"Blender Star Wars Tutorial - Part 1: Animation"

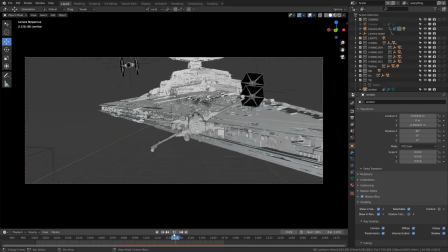Their animation is really pretty simple.
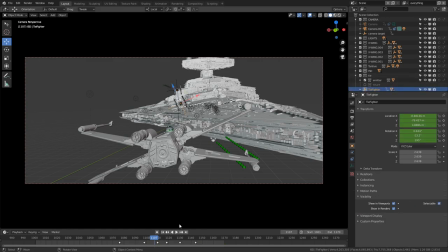If you look at the screen right one, the one that gets blown up, it just has 6 keyframes for position and rotation.
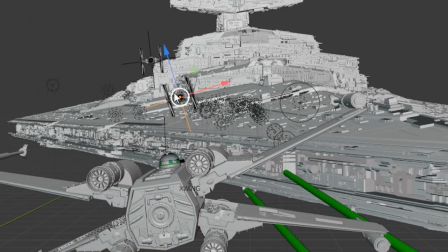Once I decide, you know, it's gonna get hit at a certain frame,
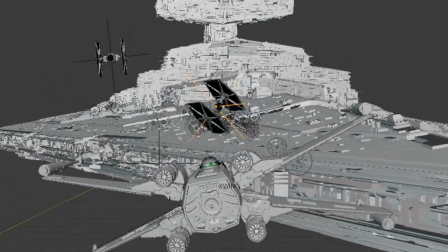I think that's 11:10 here, and it just rotates and spins right off the screen.
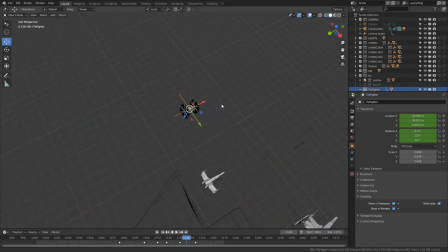And if you look at it outside the camera view, it's really, ooh, I'm upside down.
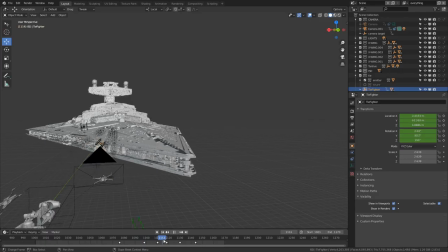That was funny. It just spins off and then stops because we don't need it anymore.
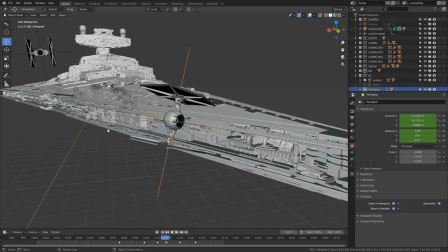And I didn't do any dynamics or anything like that because it just didn't seem necessary.
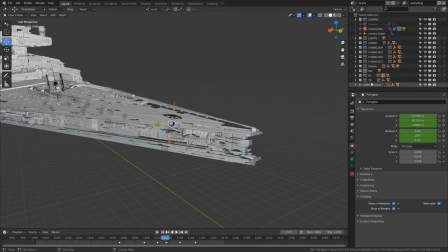And the other TIE Fighter is even simpler.
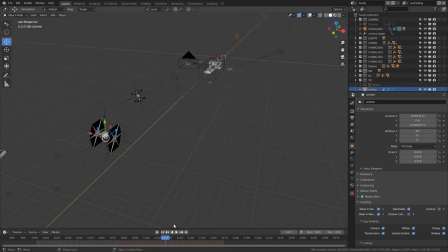That one just kind of moves in a straight line, just straight on through.
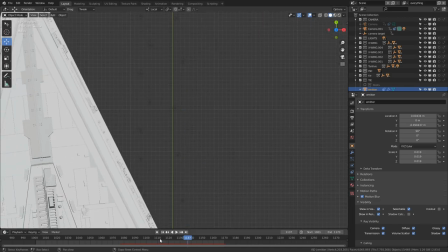If you look at it from above, it follows the y-axis just straight through.
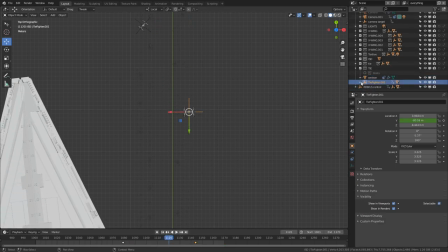If you look at it right there. Let's have a, yeah. Look at that.
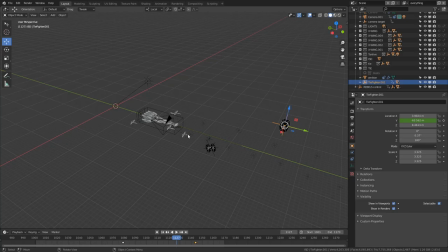It even flies right past the ships that are shooting at it. Like, nobody even seemed to notice that one.
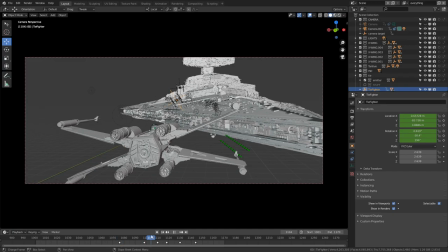Whatever, it looks cool from the camera. And the Star Destroyer is also really very simple.
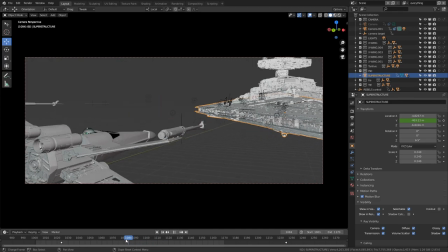2 keyframes, just kind of slides into the shot.
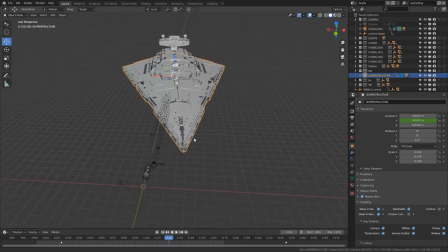It's just moving to kind of enhance the speed of the whole camera move without actually having to do a whole bunch of animation for the camera and all the other objects.
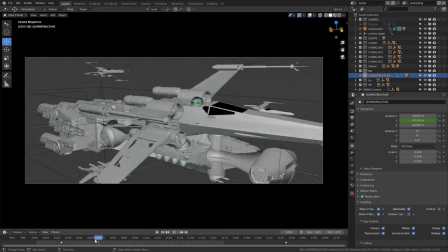And so from the camera's perspective, it looks like we're just moving quickly at it,
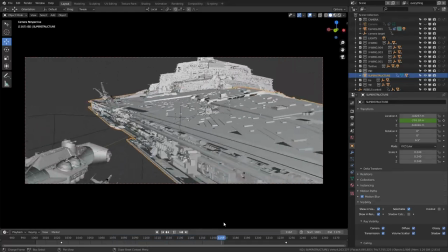but really it's a combination of we're moving at it and it's moving at us to make it feel more cool and dangerous.
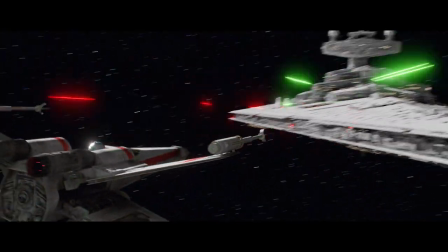So I did this whole thing just to kind of prove that I could do it.
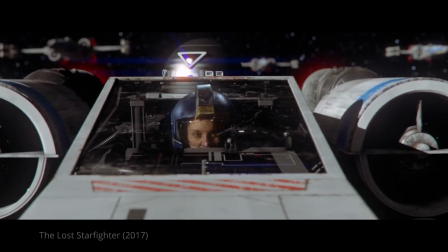I had done some stuff like this in the past, but in Cinema 4D before I got into Blender,
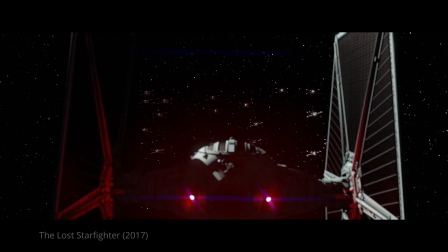and I'm still in the process of learning how to do things in Blender. And so I went to this thinking like, okay, I've done this kind of thing before.
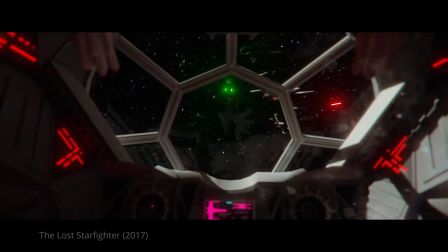Let me see if I can do it as well or better than I did before. And I think I did.
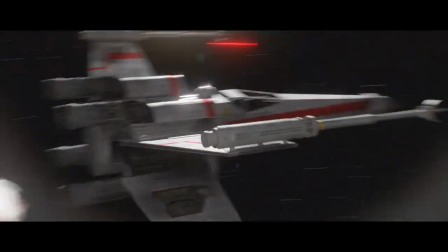I think it looks kind of cool. This is part one.
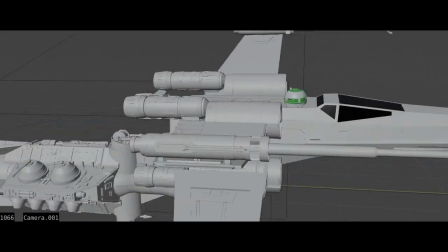I'm gonna do another one soon, just about the blasters. They're a whole sort of complicated thing that I feel like they need their own tutorial.
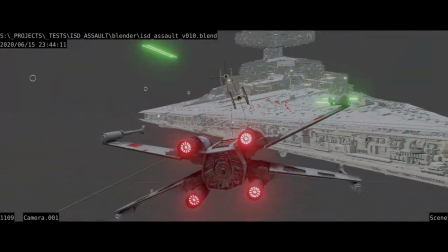Then I'll do one about the lighting, rendering, and layer setup, and then one for the compositing.
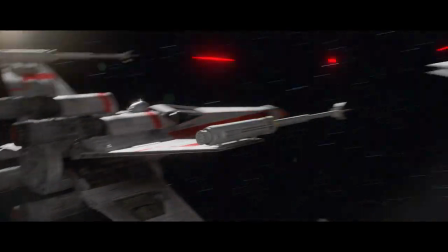So until then, thank you for watching.